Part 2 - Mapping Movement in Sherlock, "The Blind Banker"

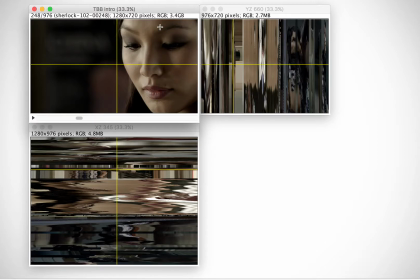To be that tight up on someone's face in a close-up, as they move, you're going to lose either the tip of their head or their chin out of frame, and the camera is working to keep that individual in the frame.
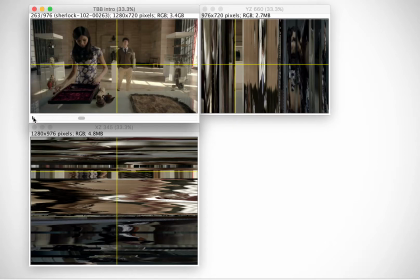But it's a bit of a dance again. So now we've gone from the camera moving and bobbing. You'll see here we had that sort of movement, the jagged movement, into a scene where the actual setting is static because you see these lines.
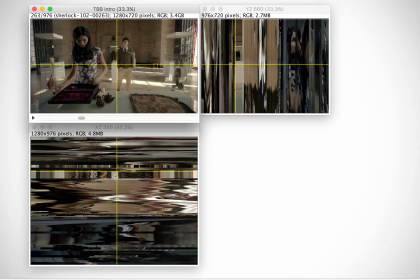And again, we're going to get some movement in on the female figure and some movement in from this darker character. So we're expecting to have a static scene with movement from the actors within.
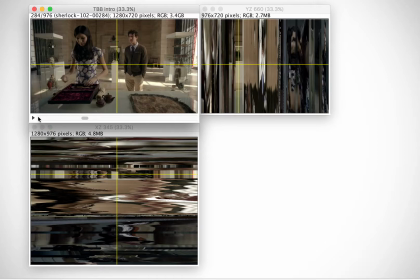You'll see that this jagged movement is created simply by her arms. And as he comes forward, you'll see his sweater. So the neat part about this is that you can see that she's moving kind of on a diagonal and he's coming straight towards the camera.
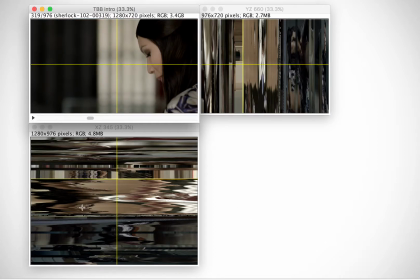And then here we get this really interesting wave of movement. I can't wait to see what happens here. So again, we have the female character framed to the right. They've got a lot of open space. Let's see what happens, where these waves come from.
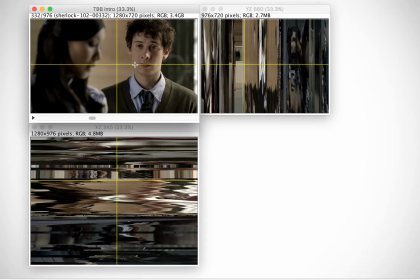So we're going back and forth between shorter shots and getting response shots from the male character. Again, you'll see there's a focus pull. We've gone from him being in focus to the focus being pulled onto the female character, and that's really, again, important.
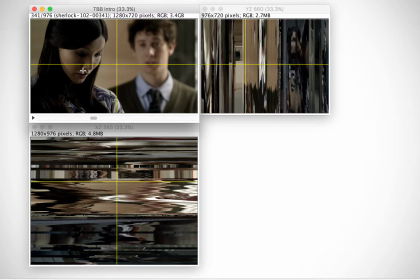It's movement without the camera movement. You'll see the camera is moving back and forth ever so slightly, causing this a little bit of stability but some movement, and you've got the focus going back and forth.
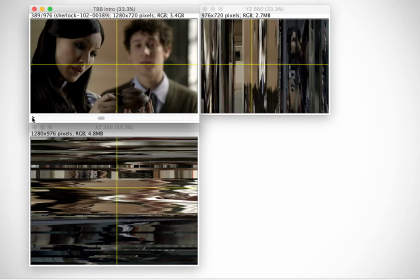It's really a great way to tell a story that's also economical in terms of shooting, because you don't have to have two lighting setups. You don't have to move the camera about. You can have one camera. You don't necessarily have to go back and forth between an A camera and B camera that is focusing in on the close-up.
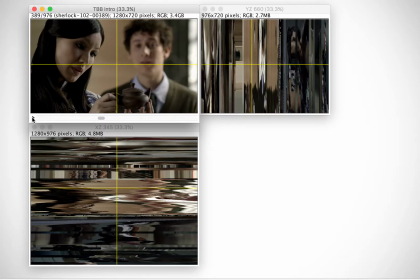Really, the scene is playing out in front of you with the focus telling the story and guiding your eye. But watch the movement of the camera.
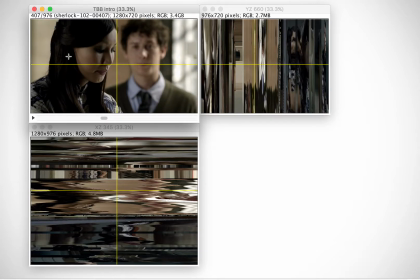So you see in the windows that the camera operator is moving along with the female character. So while the focus puller is making sure that she's in focus while she's speaking, he's moving to keep her in the frame, but able to have a little bit of drama by having her face tied up in the camera.
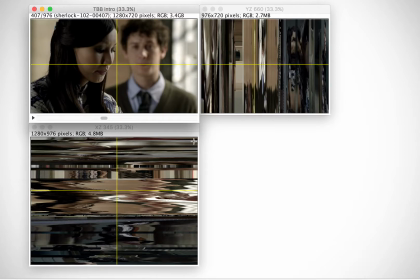To the back, you see you've got this lighting. It's interesting. It appears here, but it's not in focus. It sort of just divides the frame up into thirds, and then again.
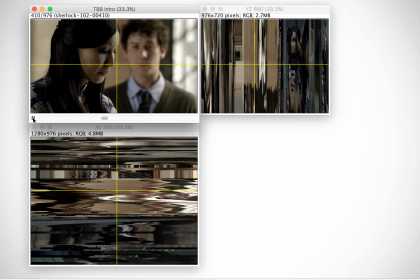So it's a very nice mathematical bit of framing. And she brings the teapot in.
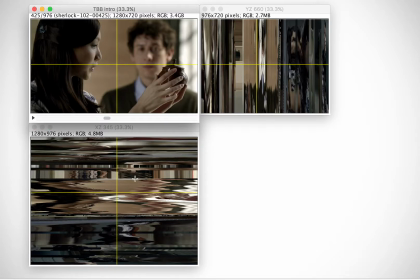So we see the darker coming in with her hair and the teapot. But again, the setting is the same. We've got this distance between them, and it rocks a little bit as the camera moves.
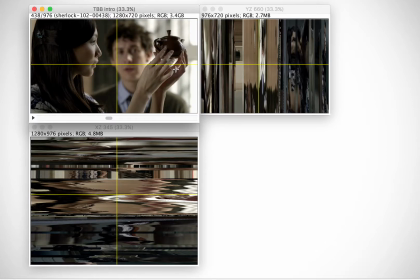Now we've got a bit of a different movement. We're moving around the female character so that we can have a close-up but a wider view of the scene. So the camera is no longer just sort of directly on her and bobbing with her.
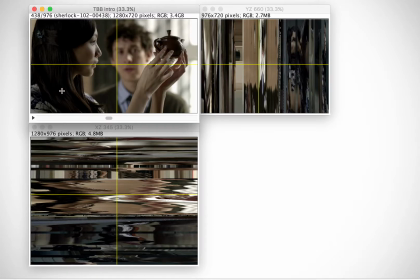Now we're moving around in sort of a circular way.